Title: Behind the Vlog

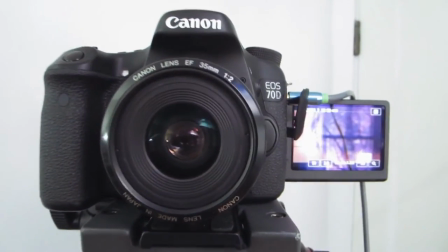[0:01]
All right, so we'll start here with the camera. Wait, let me put this on the selfie stick first. What's even funner is that this is on a light stand. It works though. This light stand is a piece of shit anyway.
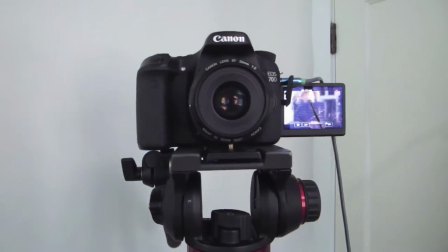[0:13]
All right, so let's start with who and where we are. We are filming on the 70D.
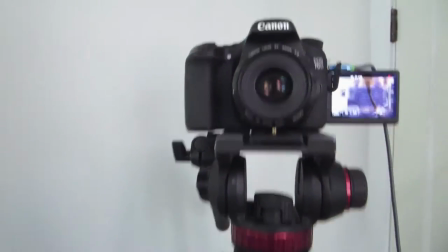[0:21]
I'll go out of focus moving for the 70D just because it's a piece of crap anyway. No, I'm just kidding.
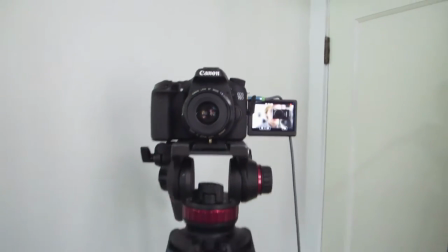[0:26]
Start the vlog off on the 70D and what I normally do is I put it here in the office, just put it here.
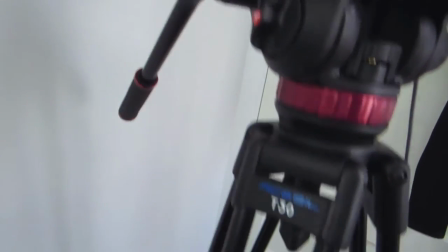[0:35]
It's on our 502HD Manfrotto and then it's got an Ace Bill T30.
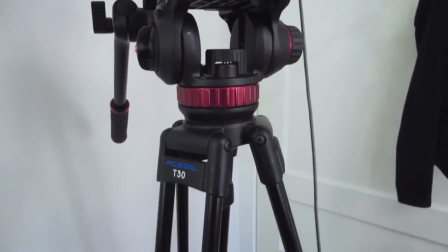[0:41]
Actually this combo is not the same brand obviously. This is a cheaper alternative than having all Manfrotto everything.
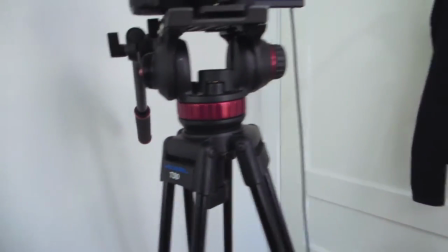[0:49]
You don't need the brand, you need the brand.
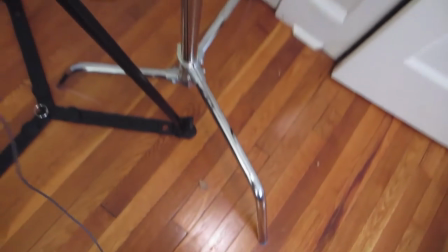[0:56]
I'm just going to keep rolling. So, down here we got our C-stand, plugged up there.
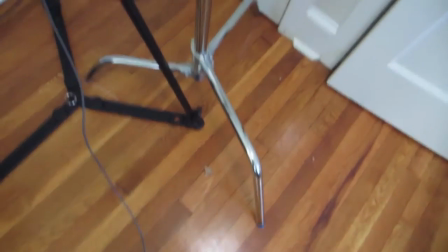[1:03]
So for lighting I use a C-stand,
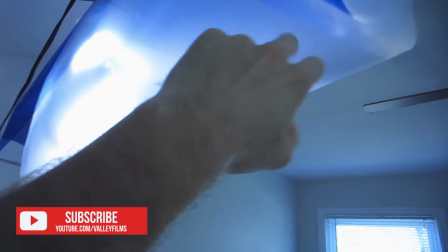[1:05]
use a 300 watt here and actually today we just put on this really nice diffusion paper,
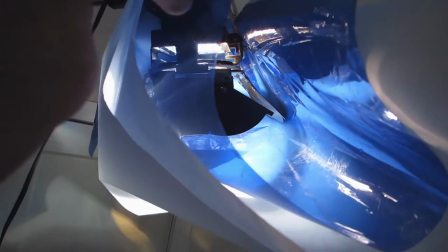[1:14]
it's actually kind of double layered and we have a CTB here because that is a halogen light bulb there so,
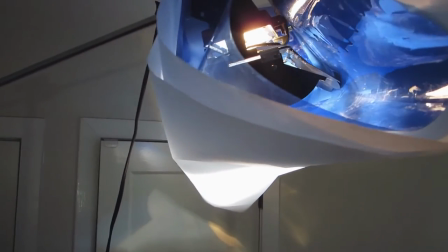[1:22]
or excuse me, it's a halogen light so So it's 2700 and then a CTB here
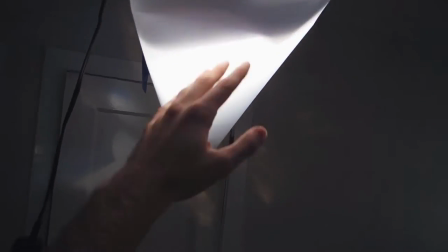[1:29]
to make it into 5500 and then you got this diffusion paper here which just makes it super soft. I mean like look at that. I mean it's a little harsh right here but like you back it up and it's like ooh that's very soft. Almost like Kino flow kind of effect going. Got just like a typical lamp here.
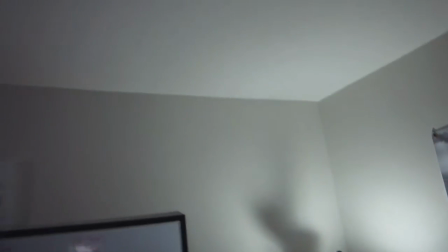[1:47]
That's a daylight balance and we're just kind of like lighting up the room just getting some general ambient light.
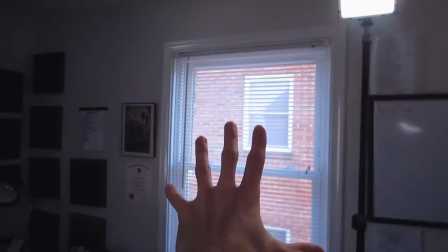[1:52]
and usually we have like sunlight beaming through here sunlight beaming through there because we usually film this at like 2 30 in the afternoon sunlight comes through that window shines on that wall makes
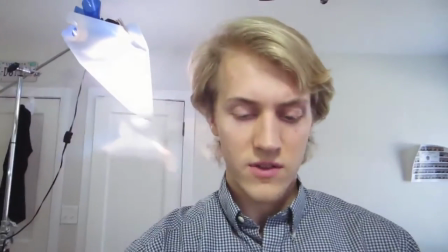[2:07]
everything nice and sunny but when we don't have light I'll use this LED panel here I'll use the LED
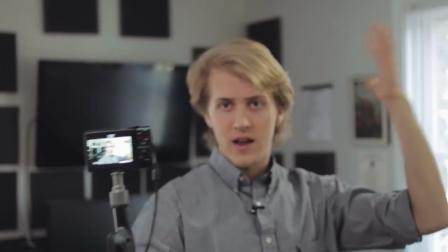[2:14]
panel here and that will give me sort of a backlight effect sort to separate me from the background. When you're shaping light, it's actually nice to put your hand over what you think the light is coming from.
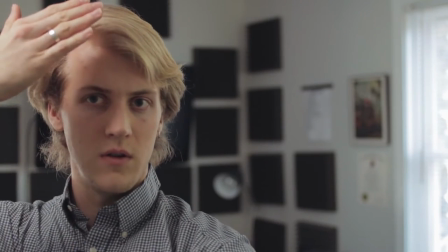[2:27]
So like for this soft box here, if you're doing a little, like, okay, yes, that's where this light is. You can even do a little, where's that light coming from? And actually another cinematography tip you can do, just put your hand over your eye. I'm left eye dominant. So put your hand over your eye and then like pinhole it.
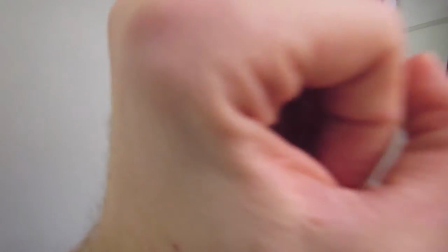[2:52]
So kind of like make a nice, you know, kind of like look through it and then kind of pinhole it kind of like this here.
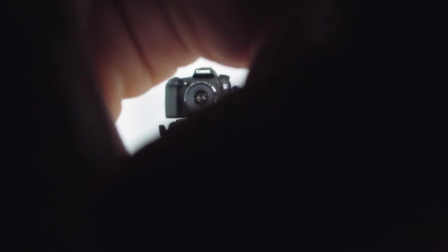[3:00]
And what this does is this kind of mimics what the camera sees and because our eyes take in, our eyes take in so much ambient light that if you put sort of a, you know, a little mini matte box on it you'll be able to see where the light is shining. You can sort of see, you can see how the light affects everything. It's a great cinematography tip. It actually takes the place of those little blue, if you've ever seen a director or a DP with like those little blue chips, those little blue monocles, that's what they're doing. They're kind of cutting out the light so they can see just what is being affected.